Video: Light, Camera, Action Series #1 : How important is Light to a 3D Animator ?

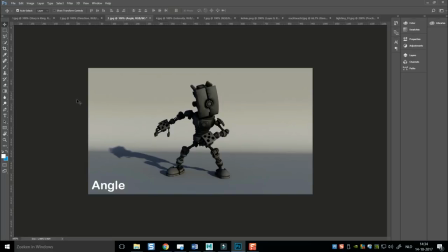(4:02)
Is the character or the actors, if you will, in your scene, are they happy, are they sad, are they angry, and so forth. Light plays a big, big role in trying to express emotions, which is a very important part of telling your story.
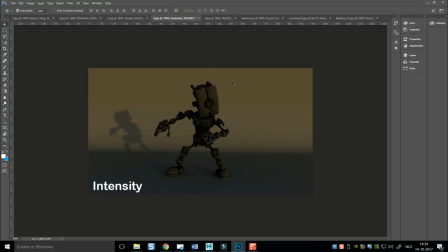(4:19)
Okay? So, what's next? The intensity. Pretty obvious. Do you want your scene to be very dark or very bright? Same deal. You know, it tells a lot about time of day. It tells a lot about whether you're indoor or outdoor.
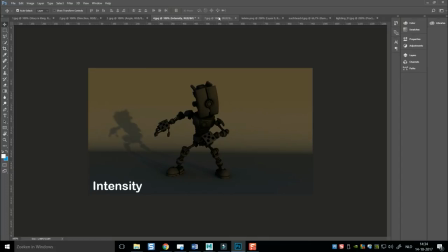(4:34)
And again, it tells you about the mood of the scene. Right.
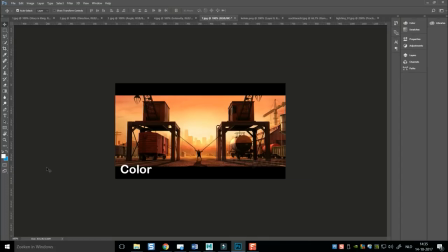(4:40)
Color. very very very important. Now nowadays a lot of people in post-production will do color grading but I feel it's always cool to do that straight in your scene in your setup if you can and this has a huge effect once again on the story you're telling.
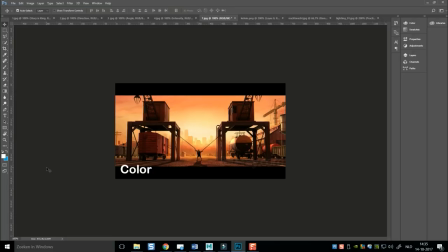(4:59)
For example science fiction scene is typically grayish and bluish kind of cold and you know kind of robotic even maybe right. Romantic scenes typically more yellow or red warmer tones warmer colors and
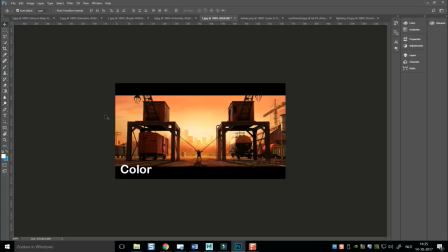(5:15)
color you know plays a very important part in that already so what else we
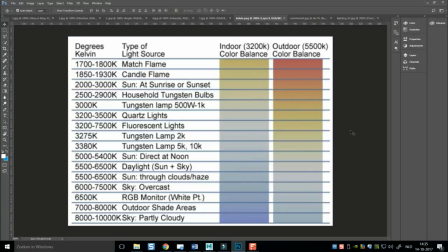(5:21)
got well when we talk about this color we talk about typically color expressed in kelvin now this is used in photography and film a lot and this is a handy chart to work with so for example if you are working
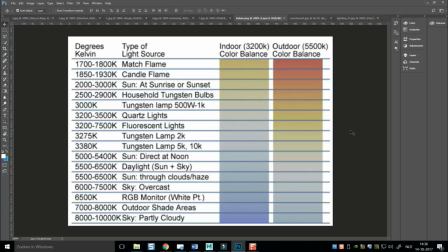(5:38)
with a daylight scene you would typically want your light intensity to be somewhere between 5500 and 6500 okay that would be a daylight scene and you get the corresponding color as the day becomes later your color will change it
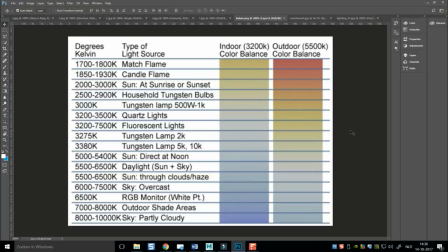(5:54)
will become more red orange and so forth in the range of let's say two to three thousand What if you are lighting your scene with a match or with a candle and so forth, okay? So I'm quite sure this chart will come in handy and please, please, please use that, okay?
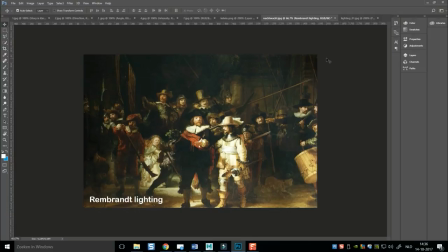(6:13)
All right. Now, famous painting here, Rembrandt. Besides the intensity, direction, and everything else, lighting can be used as almost a pointing tool. if you want to have a strong emphasis in your scene even if it's a still render
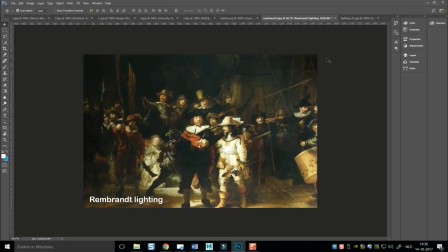(6:32)
you can use light to your advantage to kind of point the audience in a certain direction where they should look first right now if you look at this painting you see that the characters in the middle they are lit the brightest and then immediately after that you have the
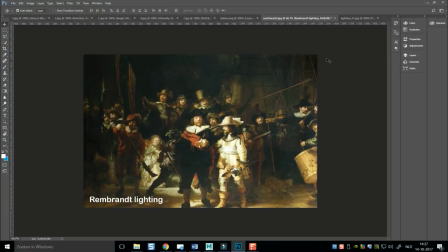(6:50)
lady somewhat to the left and in the group over on the right okay now this is a technique used all the time and actually there's a thing called rembrandt lighting which is kind of a concept and i advise you to google that that would be very helpful for you all right okay then
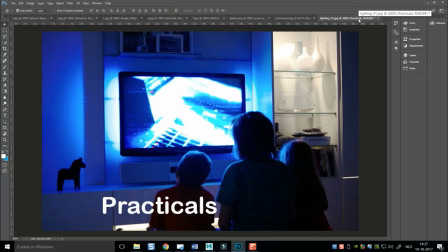(7:09)
finally practicals um i already mentioned that in real life uh you will have situations where you will get light from objects let's say from a tv set or whatnot. Now, if you are animating a scene, then you will have to come up with additional lighting to create that same effect.
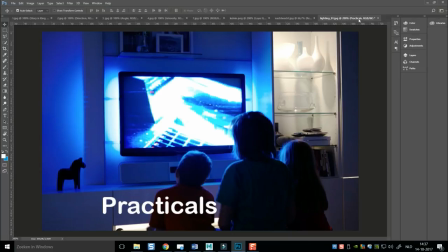(7:29)
So, for example, the people here that are watching this TV, they have this blue glow on their hair and in their face, supposedly coming from this TV set.